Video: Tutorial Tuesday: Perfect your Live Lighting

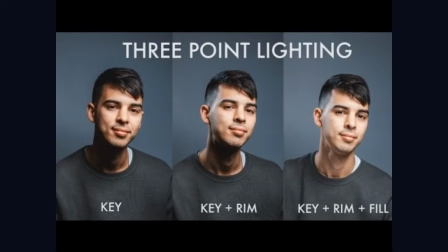So as you can see, once the rim light is added, we start to see more of those shadows starting to get filled in, and also more of the background getting more light.
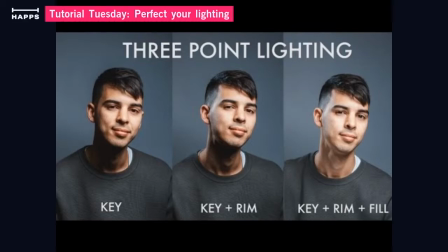So you can see here in the neck area, towards the back of the neck, there's kind of that like lighting that's coming from behind, thus creating kind of that halo effect from that backlight,
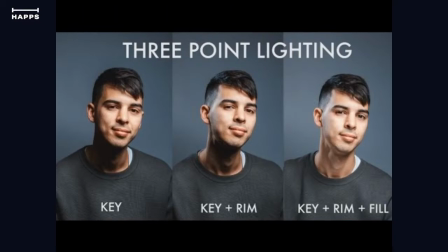that rim light. Next, and the final option is once you have all 3 lights turned on, and you can see that there's a very big difference, right? If you go straight from key to key, rim, and fill, you can see that the majority of his face is now lit properly.
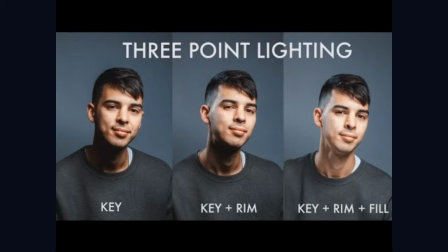Even his neck is now lit properly, and the background is lit properly. So that's how you can use all 3 of those lights to more properly manipulate what's going on and what you're seeing when you're live. So with that being said, how do you achieve that, right? So I quickly broke down what I do and what I have, but I want to show you. So I'm actually going to take a second to pause here, and I'm going to join with my phone and show you exactly what I'm seeing so that you all can see the setup that I'm working with. 1 second. Alrighty. Okay, so let's do this, and then let's do this.
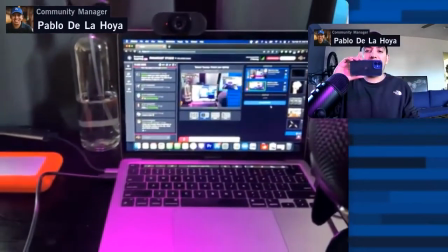All right, so welcome to my desk and what I see on any time of the day.
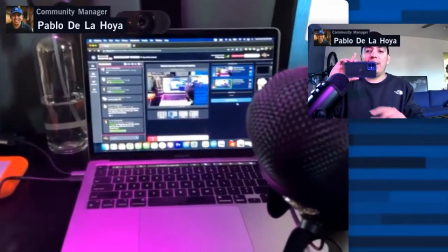So here is my microphone,
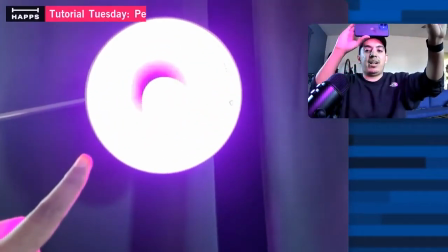and then here is the key light that I'm talking about when I say my 3-point lighting.
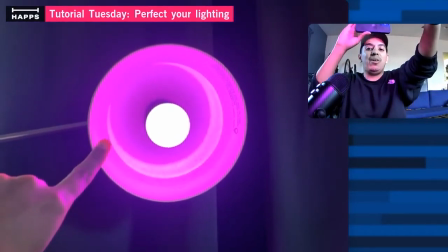So as you can see here, this is a normal lamp. It's an IKEA lamp.
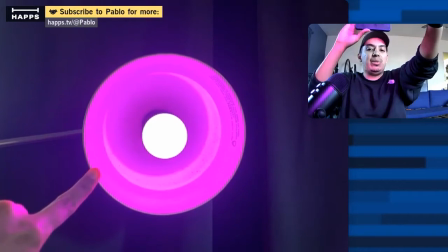And I just plugged in a Bluetooth color adjusting light bulb to that.
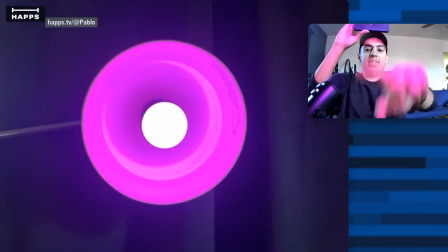And that is now my main key light. And you can see that in my additional window, how the pink is the predominant light on my face.
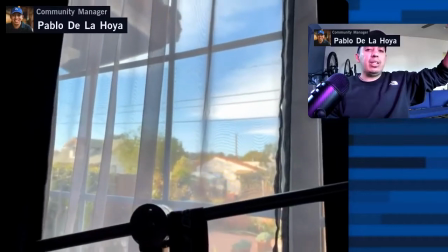Right next to this key light, I have this window. So this window has a kind of a sheer curtain,
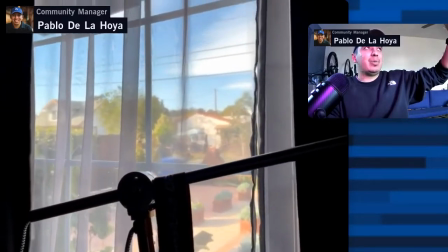and that automatically creates a filter.
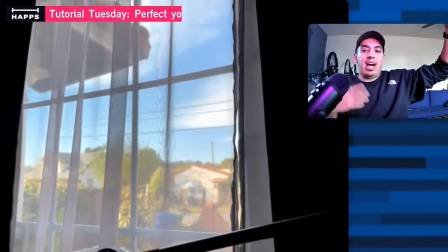So it's bringing in less of that strong light, and it's more filtered and more even.
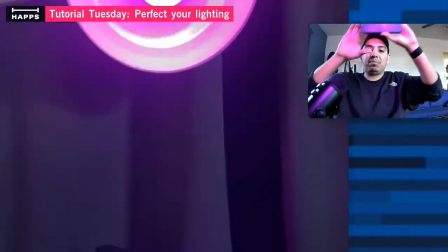So it's creating a more even light on my face. So those are my two main lights.
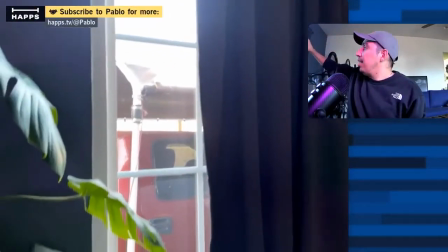However, I also have this window, and that window also serves as a backlight, right?
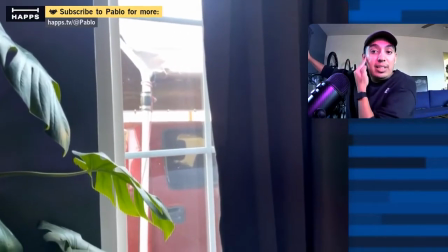As kind of like the light that you see here on this part of my face.
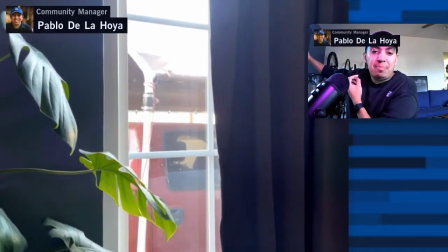So all of this here, that like shine that's happening there, is actually happening from that right window.
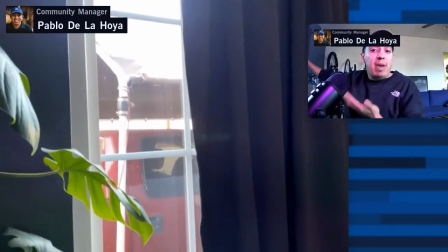So that's essentially my light situation. And it's very simple.
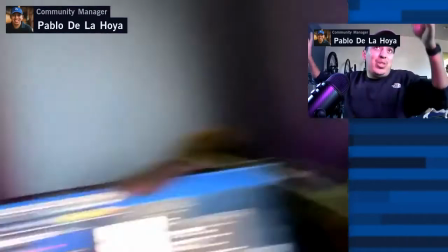I spent $10 just to change the light bulb, but I didn't have to change that light bulb.
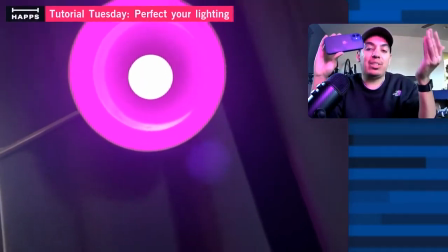This was just a lamp that I had laying around. You can use any light as long as you learn the let
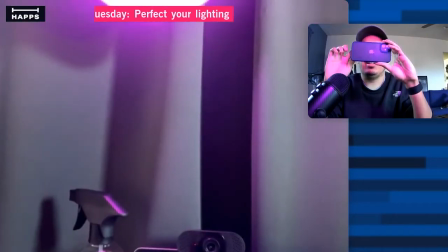me turn this off now that we're done here. Ooh, do not want to end broadcast.
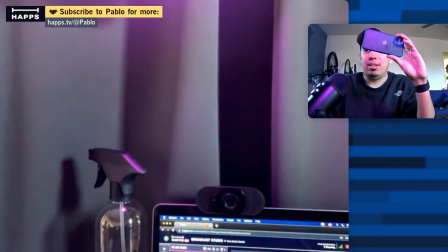Let me just the ways that you can use a ring light, because someone kind of asked the question about that, and how to use a single source of light as your primary source. So one thing to keep in mind is that all light sources have a degree, right?